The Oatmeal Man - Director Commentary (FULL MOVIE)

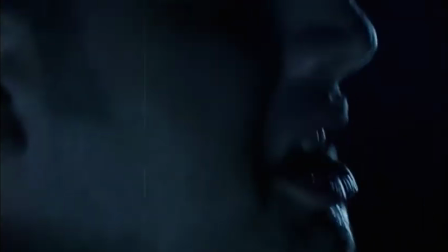See, we lit him from the side and the back. And that creates that cool dark shadows in the front, which is very comic booky.
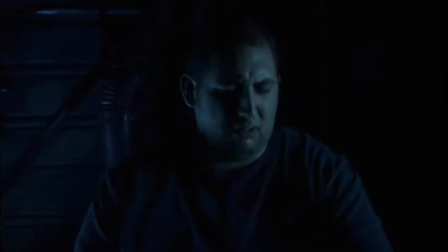And, this whole film is supposed to be very comic booky because,
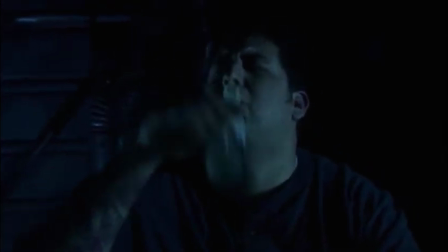you see they open up basically a graphic novel, and this movie is that graphic novel, which we took straight out of, Creepshow or whatever
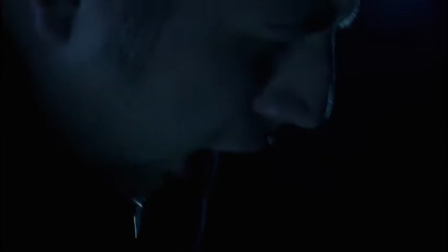that was. I forget what did that back in the 80s. I think it's Creepshow.
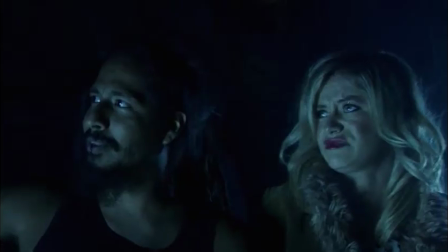Boom, there goes and we added those pipes on the walls.
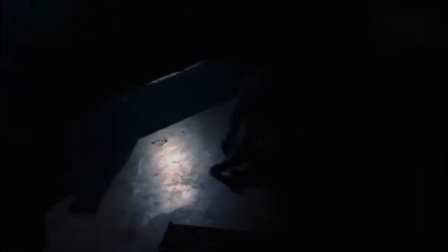We actually shot these like aerial shots at our friend's kind of like little factory.
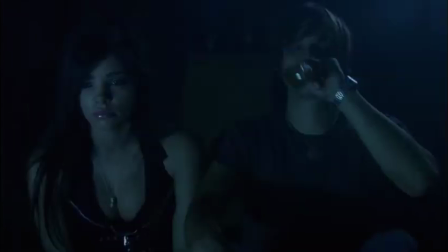Like there was nothing we could really shoot in there because it was like they built shelves and stuff.
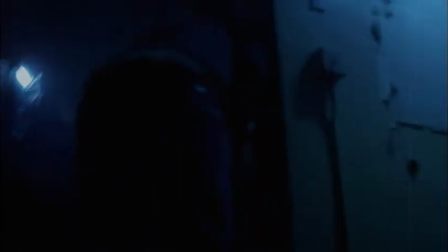It was just kind of like a wood shop factory. But I noticed there were some cool pipes in the ceiling, so I figured like,
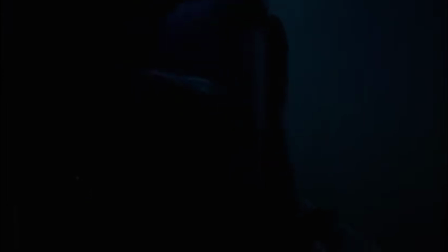we can make this like a corridor, and put the camera up,
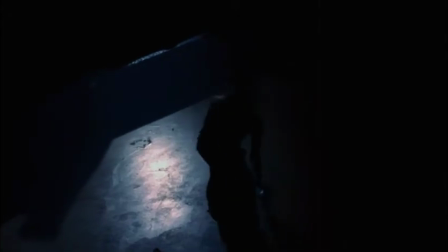so that way you see pipes in the foreground, and then them kind of walking around. So this way, this kind of glues the different rooms together.
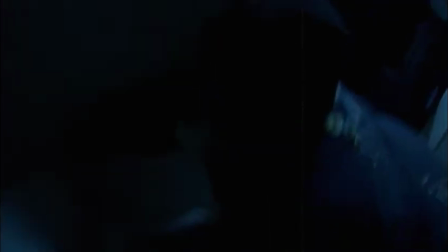And it works. Let's see, like now we're at Snooki's filming this bathroom,
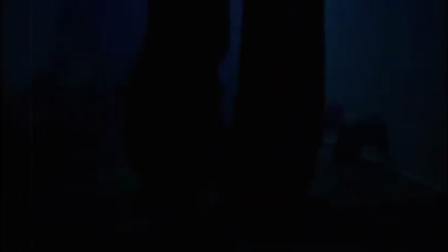and then we show the pipe shot to connect it to the garage,
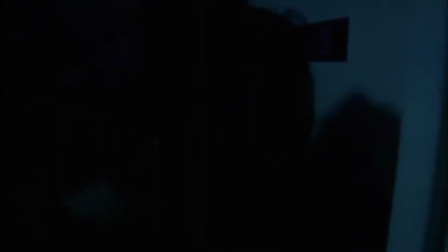But in your mind, you think, you fill in the blanks, and it feels like a really large factory.
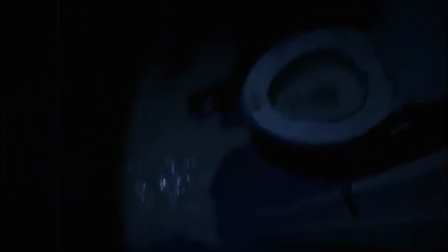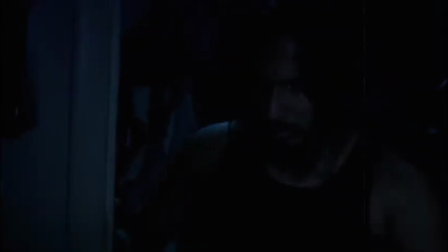Some crap we added in the background to, just make it look more textured and run down.
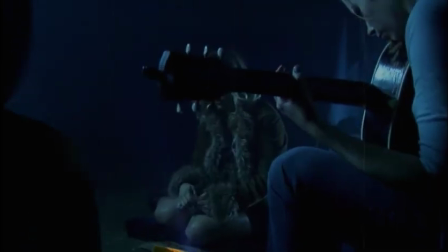Like all these little pipes you see in the background, that's all plastic stuff that we got at Home Depot for like $20 or $30.
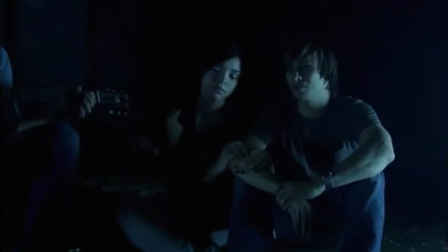For some reason, it was on like clearance. Like there were all these weird things, the plastic pieces.
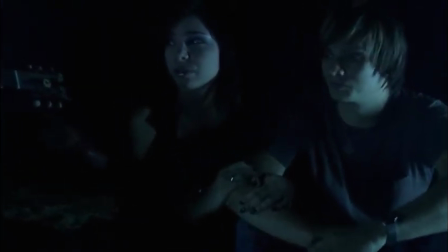Some of it we didn't even know what they were or like what they did, but they were on clearance and they were plastic and really cheap.
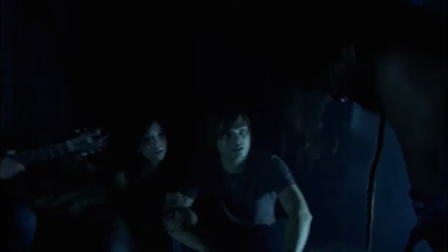And we just bought all of that stuff that we could, find, and then turned it into, little pipes that go through walls and,
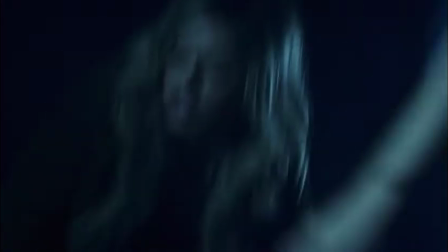factory looking stuff. We painted it a little bit to look more like metal.
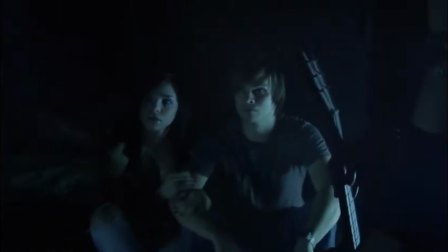It's very fun. I enjoyed, dressing these rooms up.
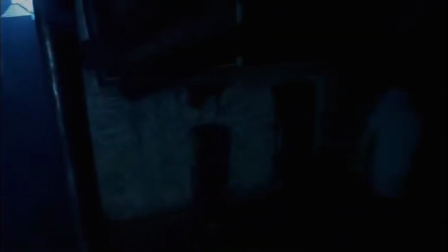Carrie helped me decorate all the different rooms, Oatmeal falling out of crevices, and it's really cool.
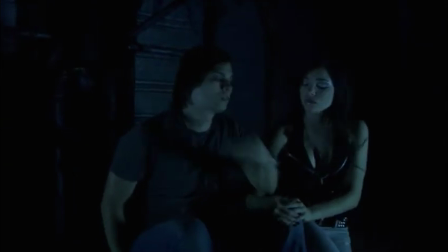There's like a little pipe thing we made right behind me. It's probably like for an air conditioner unit. Did you see the tripod? Oh, tripod. Sneaking your way into the film.
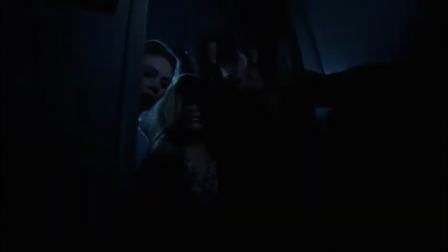One shot at a time. Gross. So, even though we had no money, we knew that going in, I decided to try to find a cool factory anyway, just to see what I could come up with, or what it would cost if we
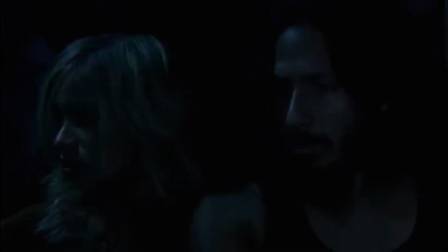did want to shoot there, just to, gauge what the whole deal was.
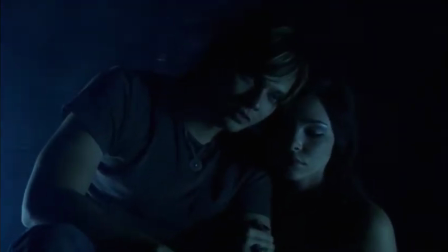So I found this place in downtown Fullerton that just looked so run down.
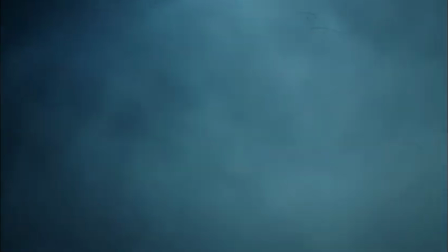It was like a closed factory that was like boarded up, and so I went to the city hall because it was pretty much right next door to this place.
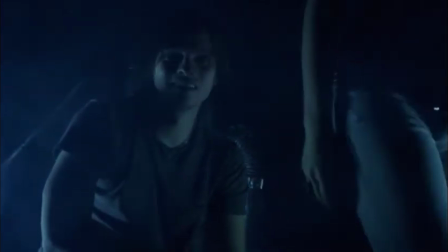So I just went there and, walked in and asked, and, they directed me to the right people. And, I was like, hey, what's the deal with this factory on blah, blah street?
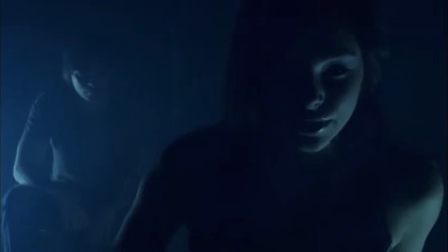And, they told me
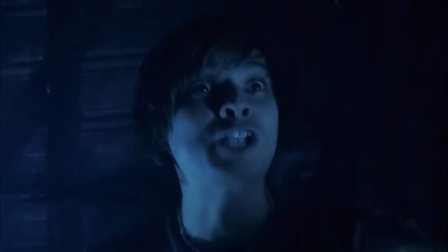that yeah, the city owns it, and you know, they're gonna do something with, you know, tear it down or whatever in a few
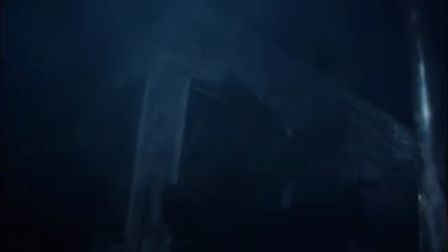months. But as of right now, it's yeah, it's just there. And you know, asked them if I could film there, and they said, oh yeah, sure, you can.
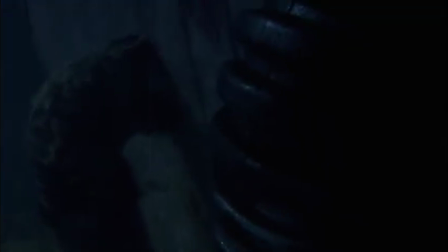I was, you know, so I said, how much?
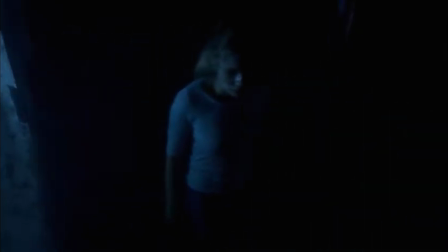And she said, well, you know, we actually can't charge you or anything, so, you know, if you just want to use it, you know, you got to have your own security and, you know,
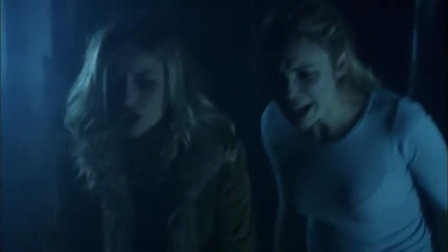safety, and, you know, just sign a release form or whatever, and $1 million of insurance.
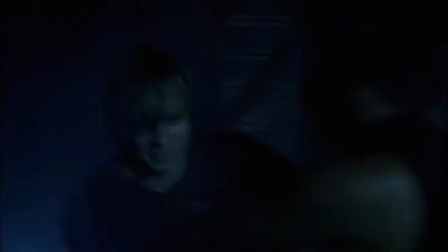So I was ecstatic, but then also $1 million of insurance was just ridiculous to even consider thinking about.
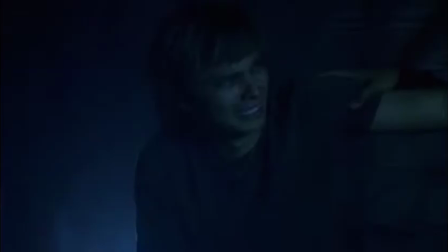I didn't want to like look like some, you know, punk kid, so of course you know, I had my game face on and said, oh cool, $1 million insurance, no problem.
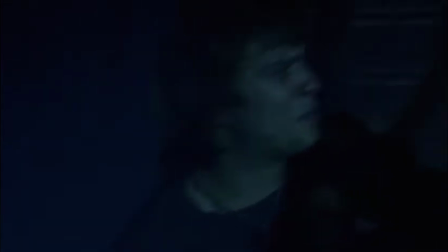Cool, let me get back to you, and I'll call you like tomorrow or something.
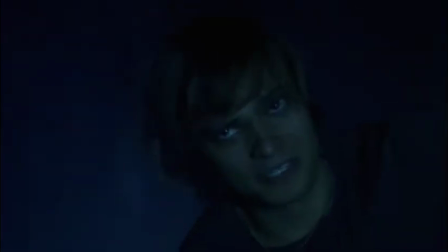So I figured out $1 million of insurance wasn't that much.
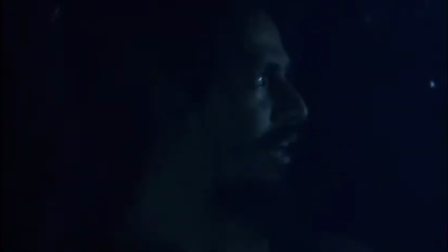I think it was going to be like a couple $100. So I figured, okay, you know, that is definitely worth being able to shoot in this place.
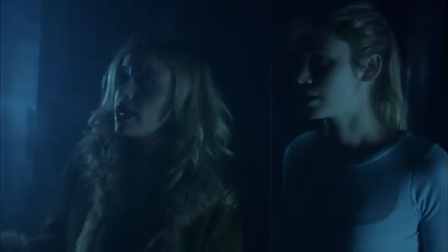A couple $100 for this massive factory that's actually legit, you know, and crappy.
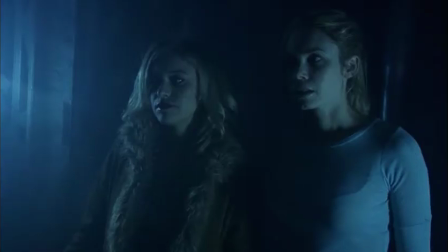I was stoked. I was like, well, I'll pay for that, you know. I'll spend the extra couple $100 and we'll make this really, really cool.
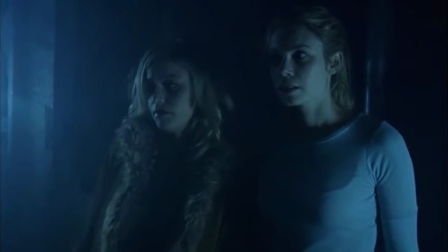The catch was they could only let me use it on the weekdays because that's when they work. You know, the city works during the week. So does Claude.
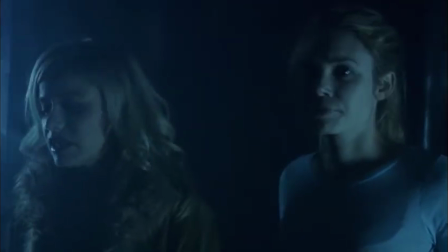So obviously we can only get Claude on the weekend, and he's, you know, one of the main guys in the movie. A lot of these other people also worked during the week and could only film on the weekend. So I begged them to let me,
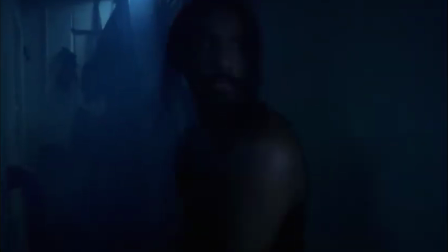you know, take the keys on Friday and give it back to them on Monday, you know, type of thing.
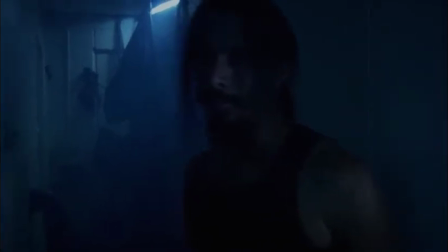Trust me, and, you know, all that.
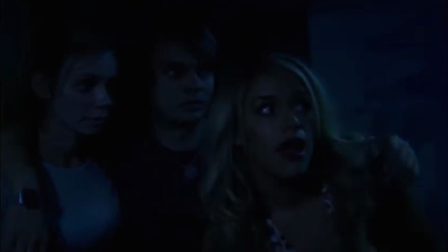They weren't having it, and we didn't get to film at the actual factory that was for free.
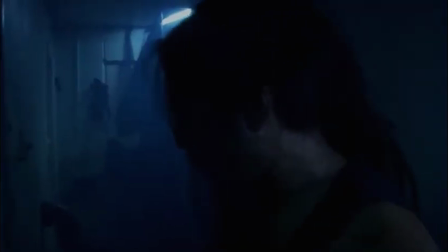Oh man.
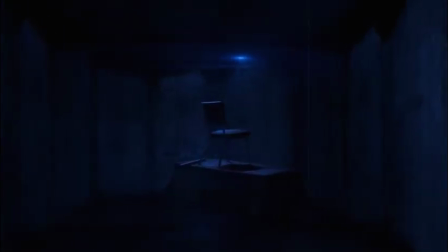Anyway, we did the garage and Snookies, and, you know, worked with what we had, and it came out decent.
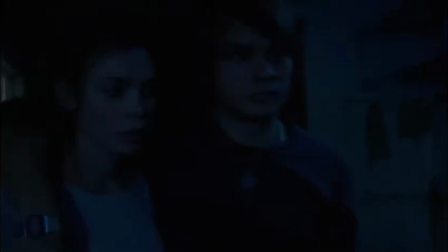I gotta say, it came out probably better than it should have. To be honest,
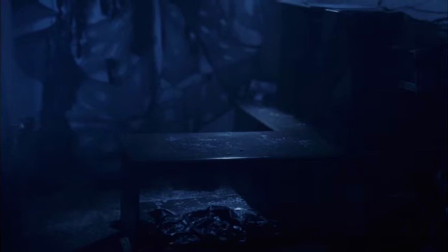that little sound effect when the flashlight goes by is another one of those things that would not happen in real life, but I don't know, man, it just works for me.
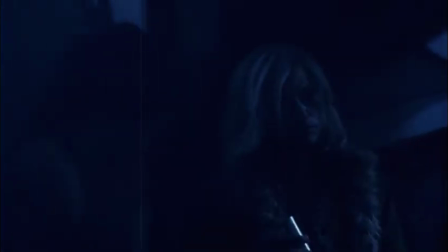I like that in movies.
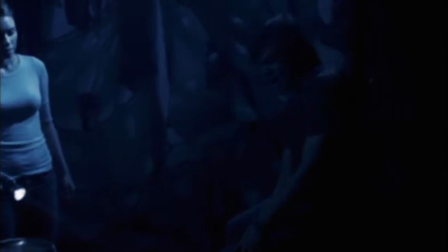Style, I guess. And this room was another room in Snookies that we threw webs on the back there.
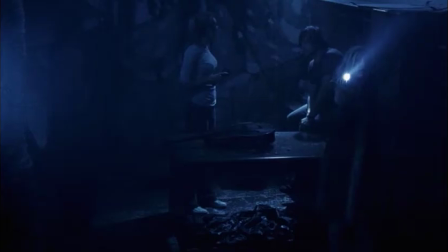Me and Carrie hate this room. We don't know why we did that. I mean, it was the only thing to break up that big white wall behind them.
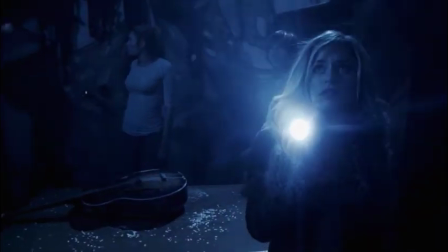You know, that just the white wall wouldn't work, so that was the only thing we could do to make it look, you know, textury and darker.
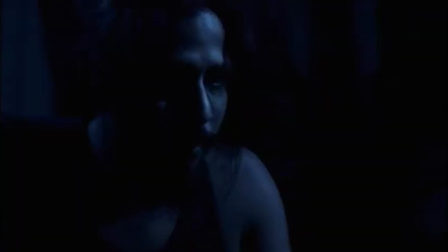So that's what we went with. And for some reason, no one's mentioned it to me. No one says like, "Oh, hey, what's up with that stupid room?"
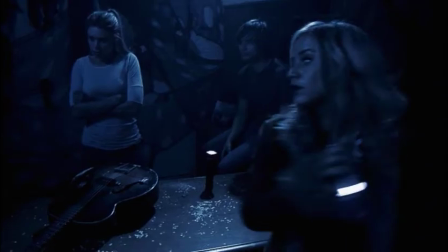Which I thought everyone would be asking me. But hey, you know, it's cool.
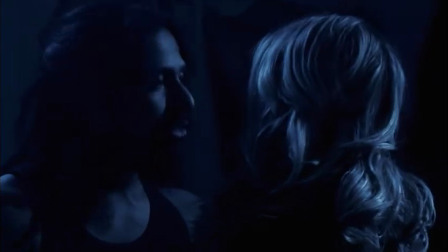And there's, of course, oatmeal like on the floor of like every room everywhere, which is kind of funny.
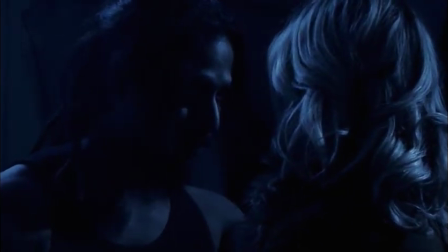We had a lot of oatmeal on set at all times. We even had oatmeal cookies every day at craft service.
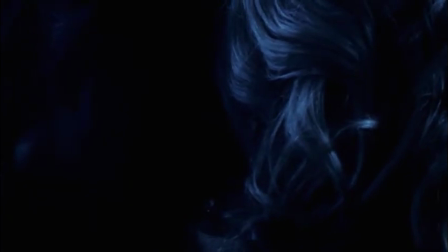It's kind of like our good luck charm, you know. You can't make a movie called The Oatmeal Man without oatmeal cookies on set, you know.
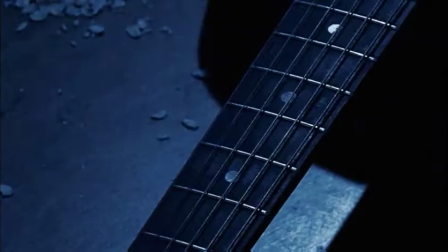That's just blasphemous.
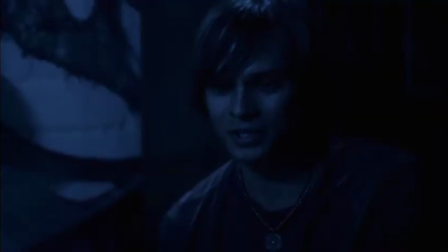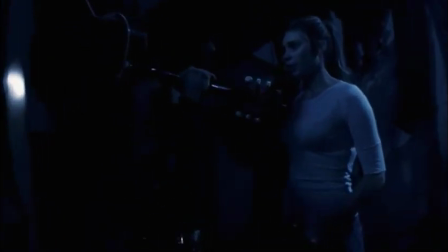So there's some more like lines from 80s and 90s songs. And the stabilized shot right there.
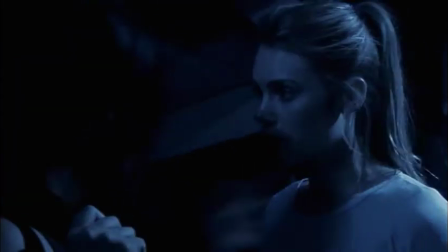Stabilized in Premiere or After Effects, I forget which one. But yeah, we didn't have a dolly.
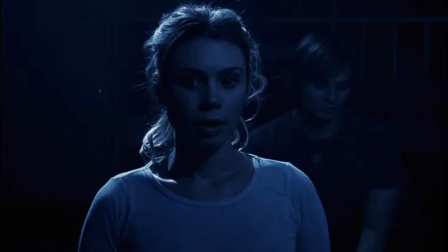Or we didn't have an over-the-shoulder rig. We didn't have a crane. Nothing. Just Colton and his hand.
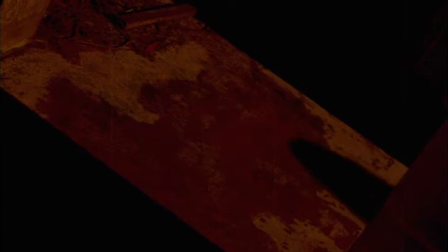And he was pretty darn steady. So this stuff, we shot like 4 years later.
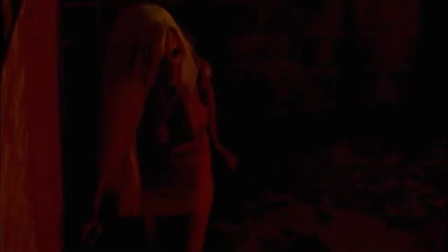We figured we need even more sexy girls, even more blood and guts, you know, kind of,
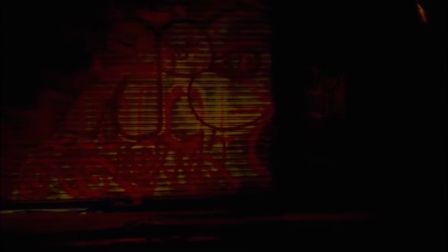you know, just some more suspenseful moments. So we thought, okay, what can we possibly do? We already showed sexy girls getting cut up, you know, like, you know, 3 times. We can't do any more than that.
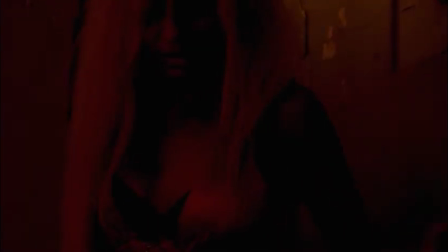It'll just be overkill. So we thought, well, you know, Tara can escape,
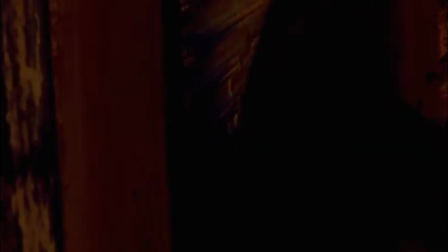and then she could maybe wander into Santi because he's kind of off on his own.